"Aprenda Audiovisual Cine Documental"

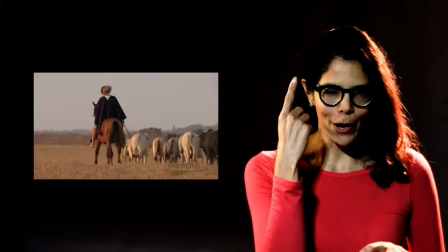[4:12]
Número uno. Elige un tema preferiblemente nuevo e innovador, porque francamente la gente está fastidiada de los mismos documentales.
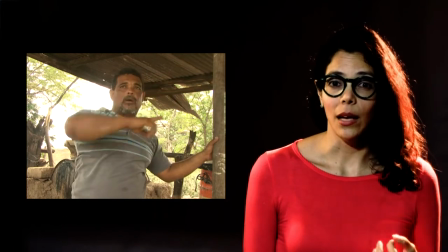[4:24]
Segundo. Elige personajes que sean de gran importancia al documental y evita colocar demasiados.
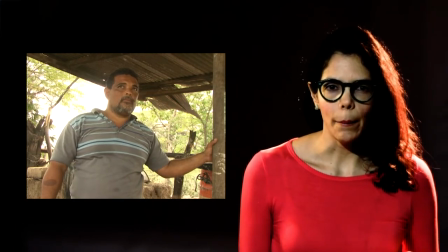[4:33]
Uno o dos protagonistas fuertes serán más efectivos que muchos hablando de lo mismo.
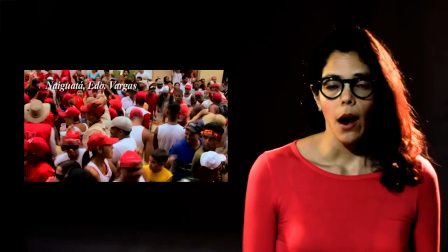[4:42]
Maneja un buen sonido, iluminación y fotografía. La mala calidad técnica reduce el interés por el material.
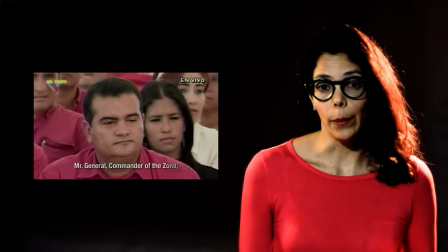[4:53]
Cuarto, utiliza subtítulos en lugar de doblaje, pues la traducción simultánea se convierte en una distracción.
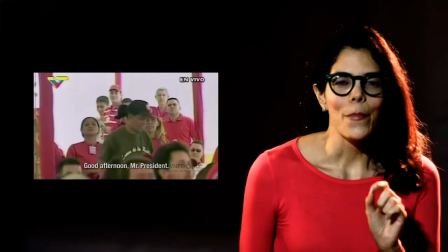[5:02]
En cambio, la lengua original permite proyectar tu película a diferentes públicos con
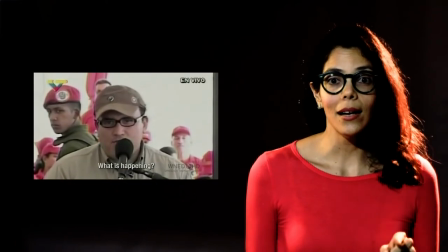[5:09]
sus subtítulos correspondientes sin restarle el drama a los protagonistas.
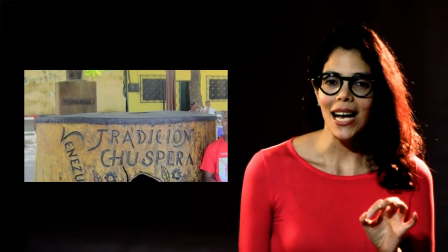[5:14]
Punto importante. Quinto, en caso de utilizar narrador, procura que el público no se aburra.
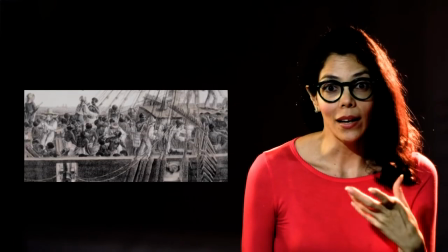[5:24]
Recuerda que es mejor dejar que las imágenes muestren y cuenten la historia sin interpretaciones impuestas por el autor.
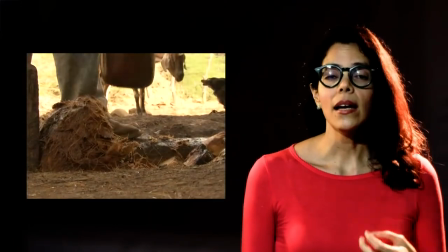[5:32]
Por último, sexta recomendación. Si planeas realizar el tipo de documental que utilizas testimoniales,
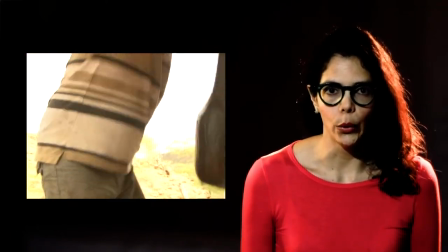[5:38]
toma en consideración que nadie se va a calar lo que dura un documental tan solo viendo a alguien habla que habla.
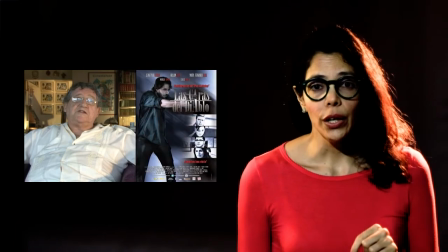[5:49]
Así que busca un equilibrio entre imagen y sonido con suficientes e interesantes tomas de apoyo.
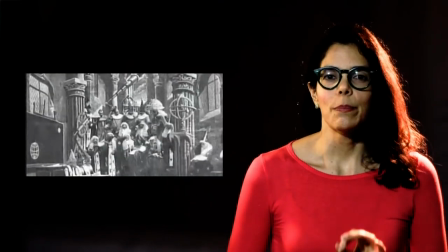[5:57]
Bueno, eso ha sido todo por el día de hoy. Espero que hayan aprendido y disfrutado de esta información.
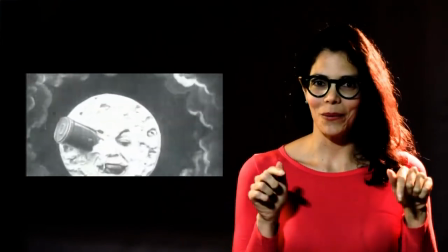[6:04]
Recuerden dejar sus comentarios, suscribirse y darle like a esto. Esto es Aprende Audiovisual por YouTube.
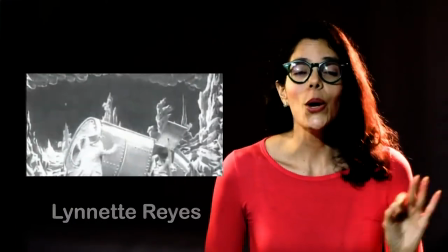[6:14]
Así me despido, soy Linette Reyes y en nombre de mi equipo espero que les haya gustado porque si no,
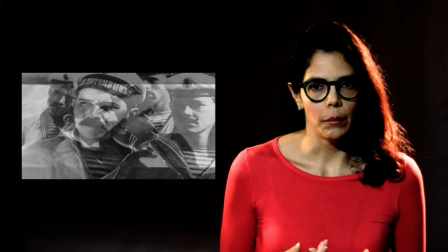[6:21]
pierdo ese trabajo que con esta pandemia me ha sido tan difícil conseguirlo.
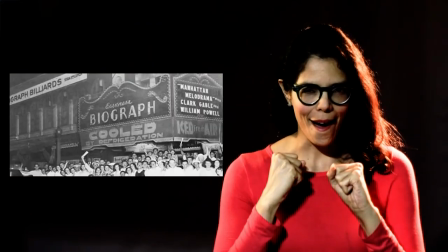[6:29]
Tranquila, Linette. Y el equipo gana. Chao, hasta la próxima. ¡Nos vemos!